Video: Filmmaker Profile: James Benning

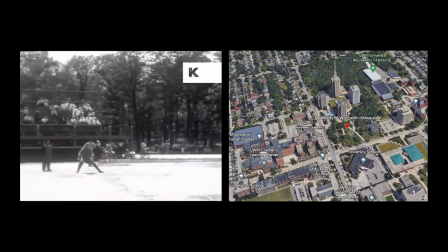0:13 James Benning is an experimental filmmaker and educator from Milwaukee, Wisconsin.
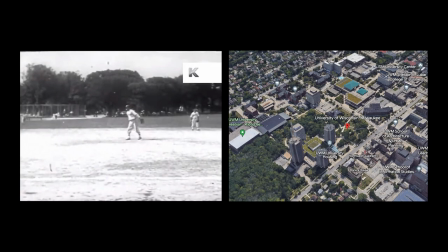0:18 His formative years were spent playing baseball and studying mathematics at the University of Wisconsin, Milwaukee.
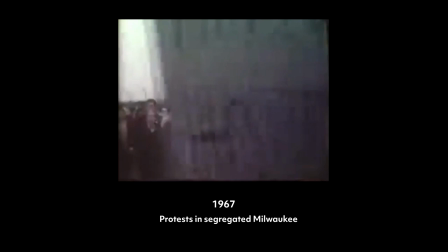0:25 Thereafter, Benning was engaged in grassroots political activity for several years and then went
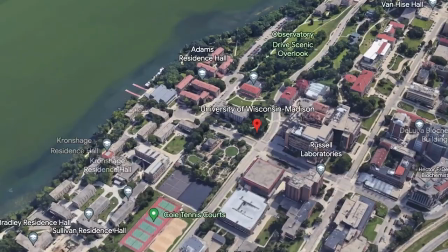0:30 on to complete an MFA from the University of Wisconsin-Madison in the early 70s.
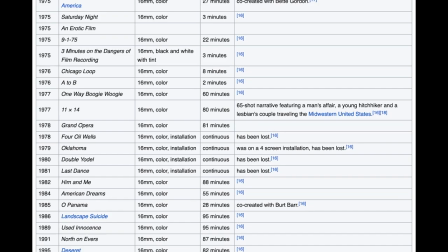0:35 It was around this time when he began independently making his first short films on 16mm analogue cameras.
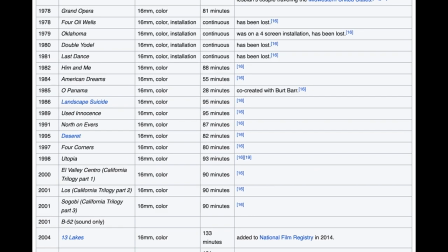0:42 Benning has since prolifically created both analogue and digital films of varying lengths in a career that spans over 50 years.
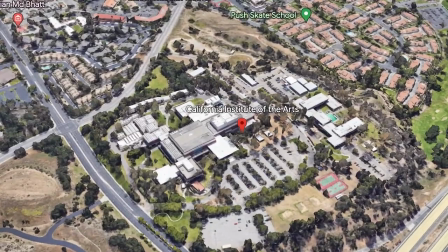0:50 Alongside this career he has also taught filmmaking at a number of different universities and currently
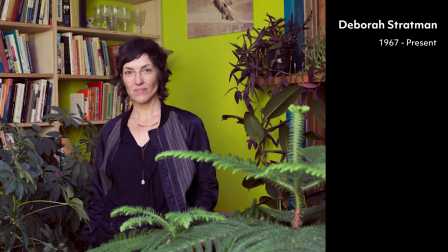0:55 teaches at the California Institute of the Arts where he has mentored filmmakers such as Deborah Stratman.
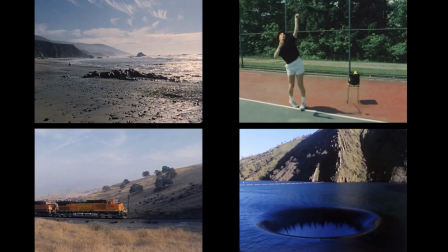1:01 Comprising over 60 projects, Benning's filmography is vast and through this body of work he has been able to experiment with a multitude of different forms and subject matter. In the introductory spirit of this video, however, I will focus on two major concerns that many of his films appear to interrogate in one way or another.
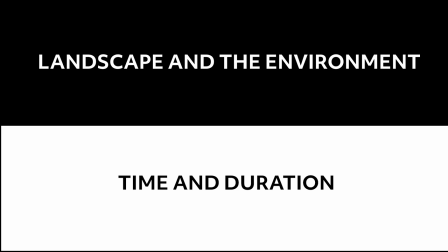1:20 Namely, these concerns are with landscape and the environment, and time and duration.
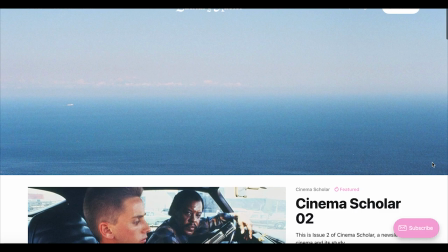1:26 Before I move on to this discussion, I would like to draw your attention to my website,
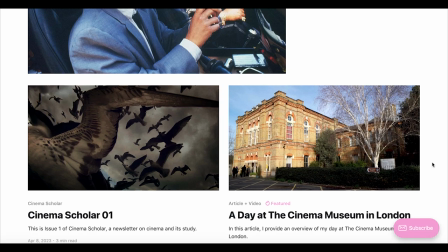1:30 where I post these videos in written form, as well as a bi-weekly newsletter spotlighting film and related reading.
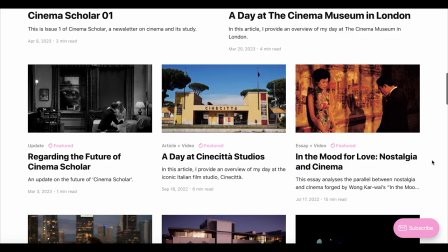1:36 If you'd like to find out more or sign up to receive email notifications when I post new content, I provided the link to my website below.
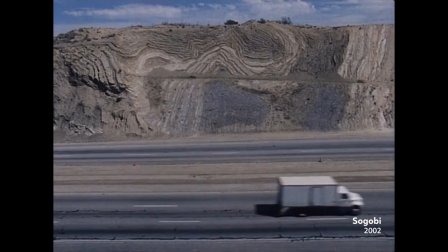1:56 Benning's films often endeavour to reveal the relationship between humans and the environment, whether that be natural, urban or something in between.
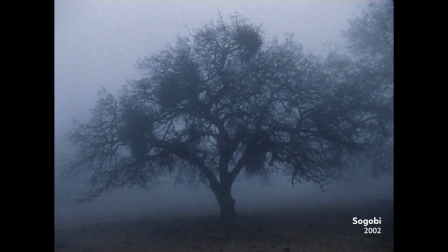2:05 The overarching characteristics of many of his films notably include extended static shots
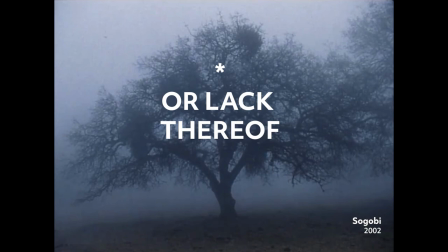2:10 of landscapes that are held long enough allow the gradual emergence of new components in the composition.
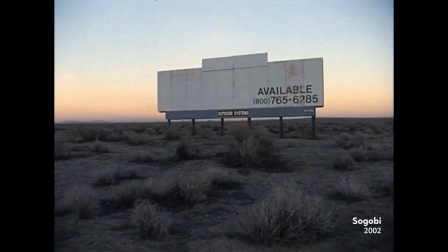2:16 Although never explicitly disclosed by his films, these slight compositional shifts signal a greater meaning beyond the image and tell the story,
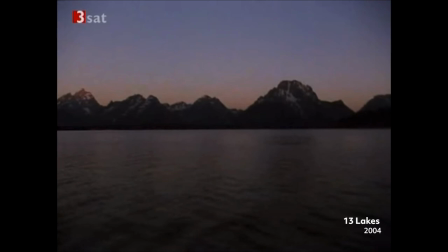2:24 albeit a non-conventional and nuanced one, about the impact mankind has on the environment. We can see an example of this in 13 Lakes, which consists of 13 extended shots of different lakes in the United States.
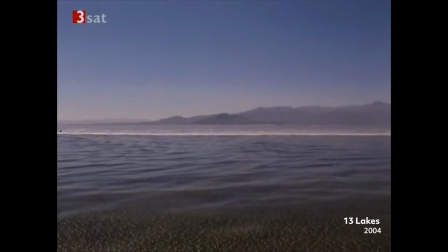2:38 At first it may not seem that much is happening in comparison of films that follow a conventional narrative structure, but as each shot draws on, new developments occur within the frame, such as a speedboat cutting across one shot or a large naval vessel slowly approaching from a distance in another.
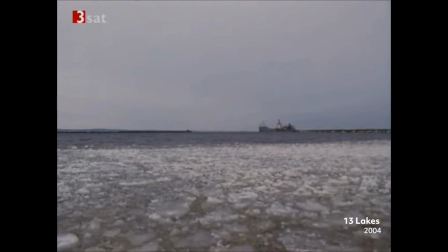2:54 In this way, Benning's films are not romantic. He does not present his landscapes as sacred or untainted, rather they display an acute awareness of man's dominion over the natural environment, or at least the attempts at such.
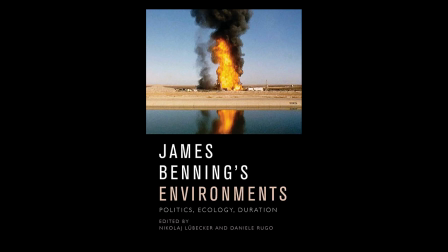3:07 Nicolai Lubecker and Daniel Rugo have noted this complex rendering of the natural environment in Benning's films, writing,
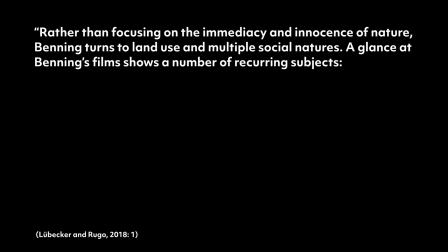3:14 rather than focusing on the immediacy and innocence of nature, Benning turns to land use and multiple social natures.
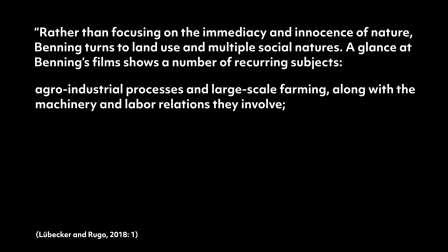3:22 A glance at Benning's films shows a number of recurring subjects, agro-industrial processes and large-scale farming along with the machinery and labour relations they involve.
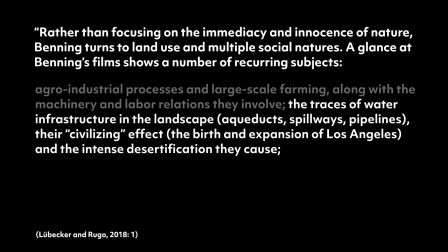3:32 The traces of water infrastructure in the landscape, aqueducts, spillways, pipelines, their civilizing effect, the birth and expansion of Los Angeles, and the intense desertification they cause.
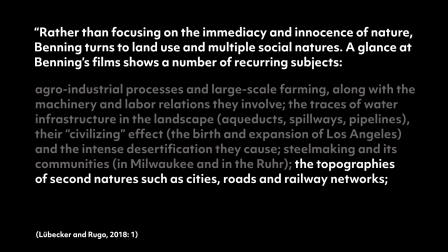3:43 Steel making and its communities in Milwaukee and in the Ruhr, the topographies of second natures such as cities, roads, and railway networks,
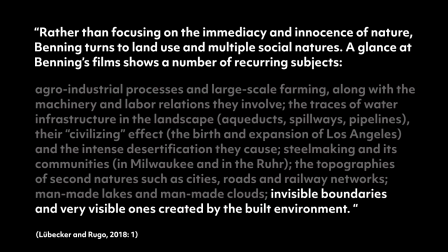3:51 man-made lakes and man-made clouds, invisible boundaries and very visible ones created by the built environment.
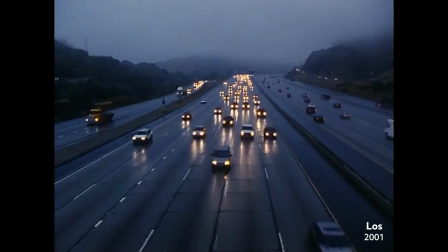3:58 While Spenning's formal methodology is far removed from that of conventional documentaries on similar topics,
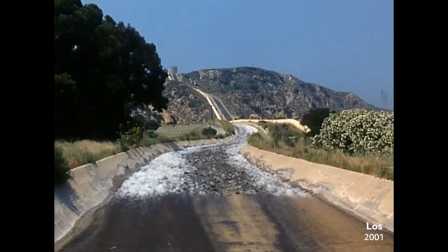4:04 his nuanced rendering of landscape and the environment has nonetheless resulted in films that possess a potent political and ecological consciousness.
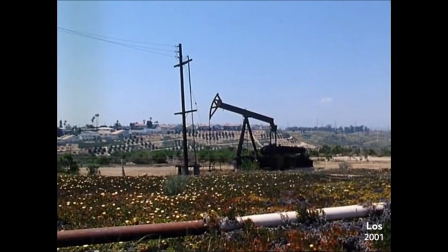4:12 As Lubecker and Rugo point out, Benning's work has for some time probed the issues that occupy some of the most pressing ecological debates being had today,
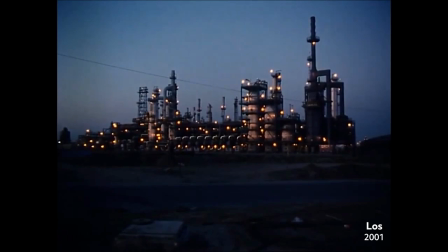4:21 and he is in this way a seminal filmmaker who has considered and indeed documented this topic thoroughly.
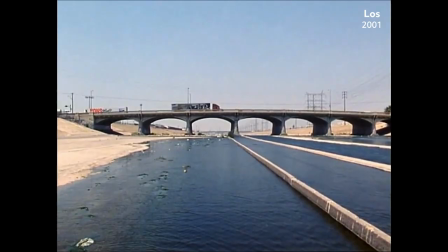alongside Benning's interest in landscape is a concomitant preoccupation with time and duration it is quickly discernible that many of his films consist of shots that are very long in
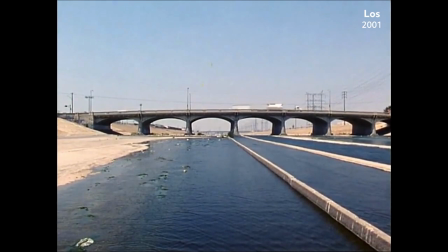4:49 the following interview Benning elucidates his thoughts on time duration and their relation to his filmmaking practice I do want to confront people with with time what but I don't know what that actually means time is extremely hard to nail down because we're always here in the same moment so I don't know if time even exists the way you perceive a duration is different too depending on pleasure or depending on how busy you are why does some why does a day pass so quickly sometimes and why is it so slow another time i don't have the answer but you're trying to figure out by doing well i'm trying to create situations where people think of that notion but i don't have the answer to it it's more of a question in
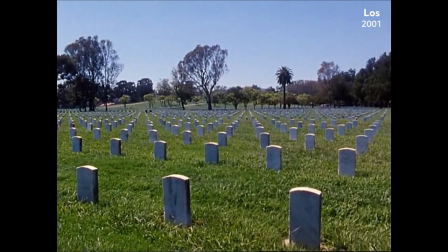5:57 an attempt to grapple with the perplexity of time and duration, Benning turns to his mathematical education, which is able to define these two elements with concise yet abstract language. In mathematics, he explains, duration is an increment and time is a single point that moves along this increment and remains always in the present moment.
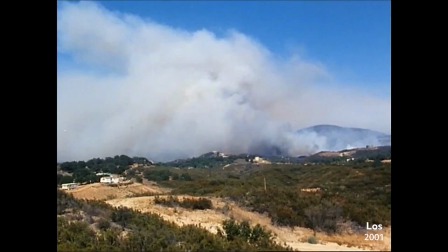6:15 He also thinks of the relation between time and landscape in similarly mathematical terms, stating that landscape is actually a function of time. By this, he elaborates that the only way one can understand landscape is through time.
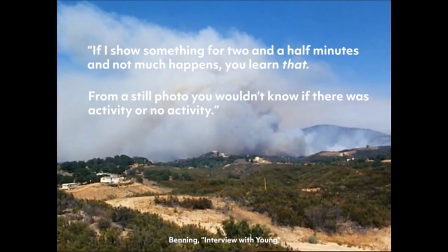6:28 If I show something for two and a half minutes and not much happens, you learn that. From a still photo, you wouldn't know if there was activity or no activity. A cogent example of this dynamic can be seen in Ten Skies.
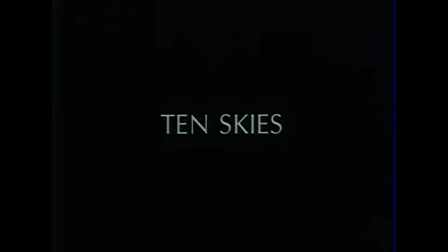6:41 Like many of Benning's films, Ten Skies follows a minimal but arithmetical structure.
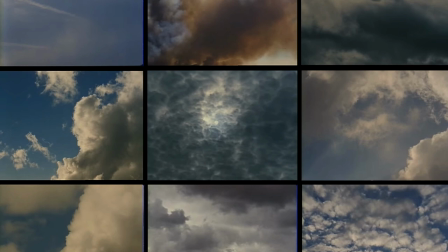6:46 In total, the film runs for just over an hour and a half and features 10 long static shots of 10 different patches of sky.
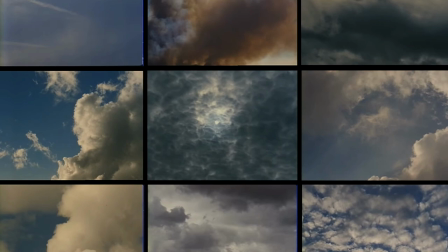6:53 The extended temporal allotment granted to each shot allows different cloud formations, both natural and man-made, to develop in and out of the frame.
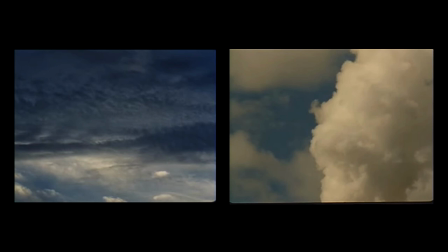7:02 While some of these clouds form gently and others violently, they all point to the topographies and activity occurring on the land below and beyond the frame.
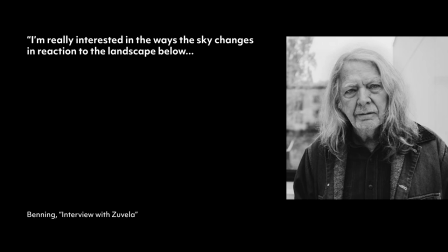7:11 Benning touches on this dynamic, saying, I'm really interested in the ways the sky changes in reaction to the landscape below.
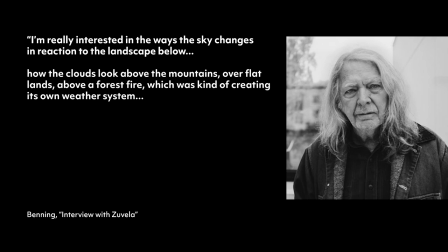7:18 How the clouds look above the mountains, over flatlands, above a forest fire, which was kind of creating its own weather system.
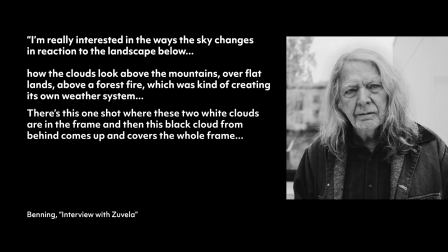7:25 There's this one shot where these two white clouds are in the frame, and then this black cloud from behind comes up and covers the whole frame. It makes a wipe. The whole thing is very dramatic, and it's just cloud movement.
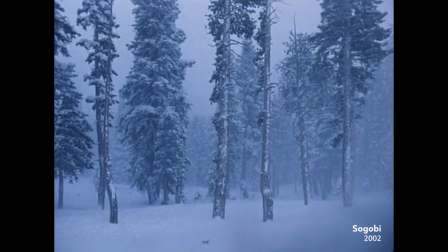7:38 Despite their rigid structure, then, the frames of a Benning film are rather open and porous by virtue of their prolonged duration. Traces of entire ecosystems would go unnoticed if the same scenes were captured in a still photograph or short clip.
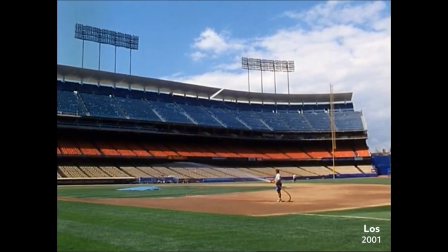7:52 The sheer length of each shot presents an exercise in perception. The closer you pay attention, the more information you will glean.
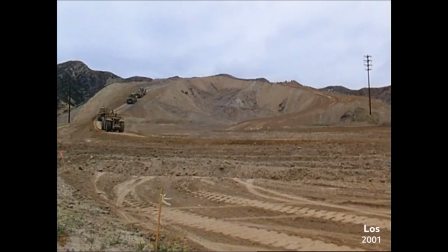7:59 This is a vital dimension of Benning's films, and a way in which he strives to challenge his viewers' ways of looking and listening. Once this challenge has been accepted and met halfway, an endlessly enriching viewing experience soon follows.